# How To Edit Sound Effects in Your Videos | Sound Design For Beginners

better we have instantly created an atmosphere by simply using music and sound effects i don't know where this party is but i want to be there but
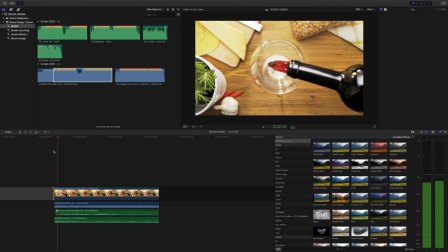(8:06)
how can we get a little bit more creative with this shot well what about if this shot was part of a short film and we wanted
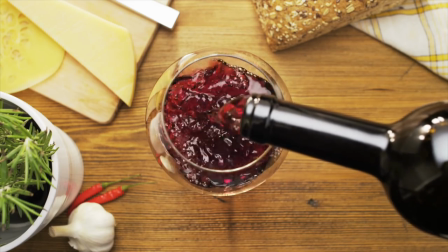(8:13)
to rewind this scene back to the start of the day in a creative way well we could start by
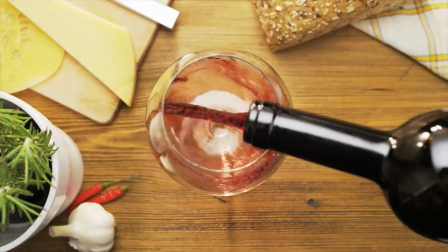(8:19)
reversing the clip so that the wine then gets sucked back up out of the glass and into the bottle but what about sound?
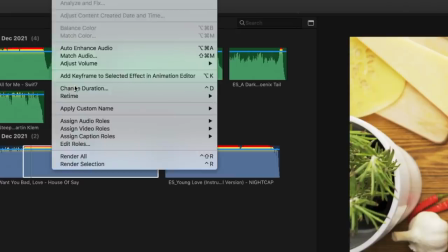(8:25)
Well let's reverse the sound of the drink being poured to match the footage.
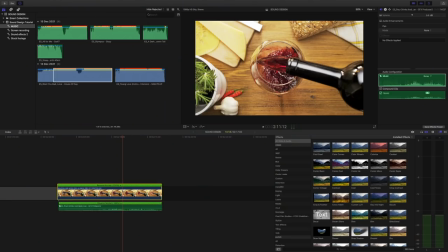(8:32)
Not bad. Okay right now let's speed up the last part of this footage so that the drink gets sucked up a bit quicker.
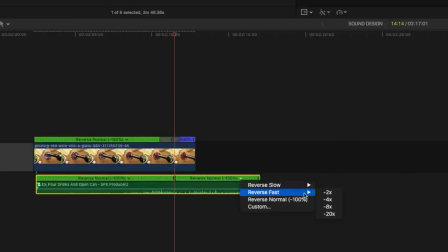(8:38)
I'm going to do this by adding a speed ramp at the end and I'm going to do the same with the audio.
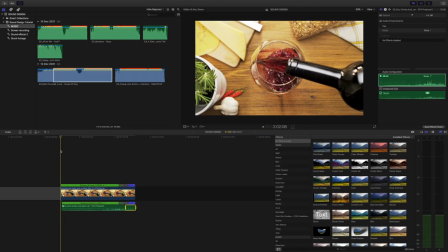(8:44)
Let's take a look. okay not bad but it's still missing something let's add a riser
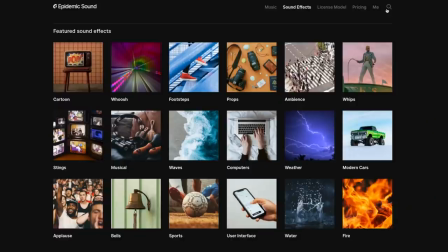(8:53)
what's a riser well let me show you because there's a ton here a riser is a sound
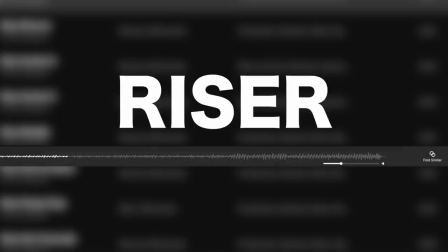(8:58)
effect that starts off quiet and then gets louder and stops risers
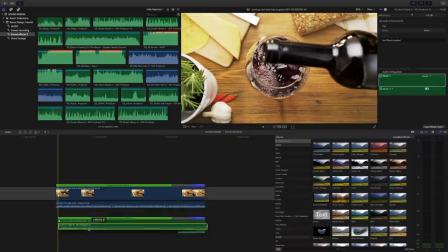(9:03)
work really well for ending a scene now let's add our party crowd sound effect and our dance anthem and see what we've got.
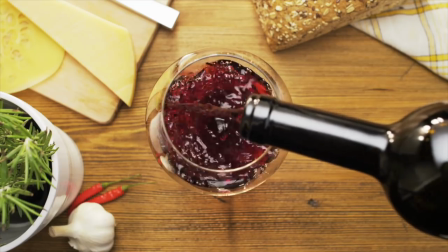And end scene. So as you can see, by simply adding music and sound effects to your footage, you can dramatically change the feel, mood, story. And this really helps bring your films and videos to life. Be sure to check out Epidemic Sound. I will leave a link to a free trial in the description below. Download as much music and sound effects as you like. If you found this video useful do let me know by giving it the old thumbs up And if you'd like to see more content like
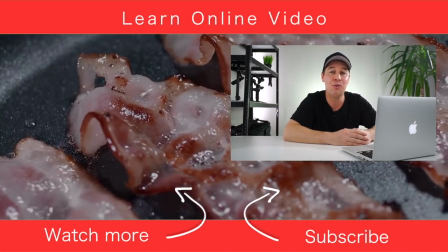(9:40)
this learn more about video production You can do that by watching one of my other videos just over there,
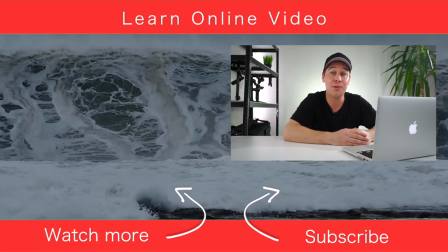(9:46)
but that's it from me Thanks for watching and I will see you in the next video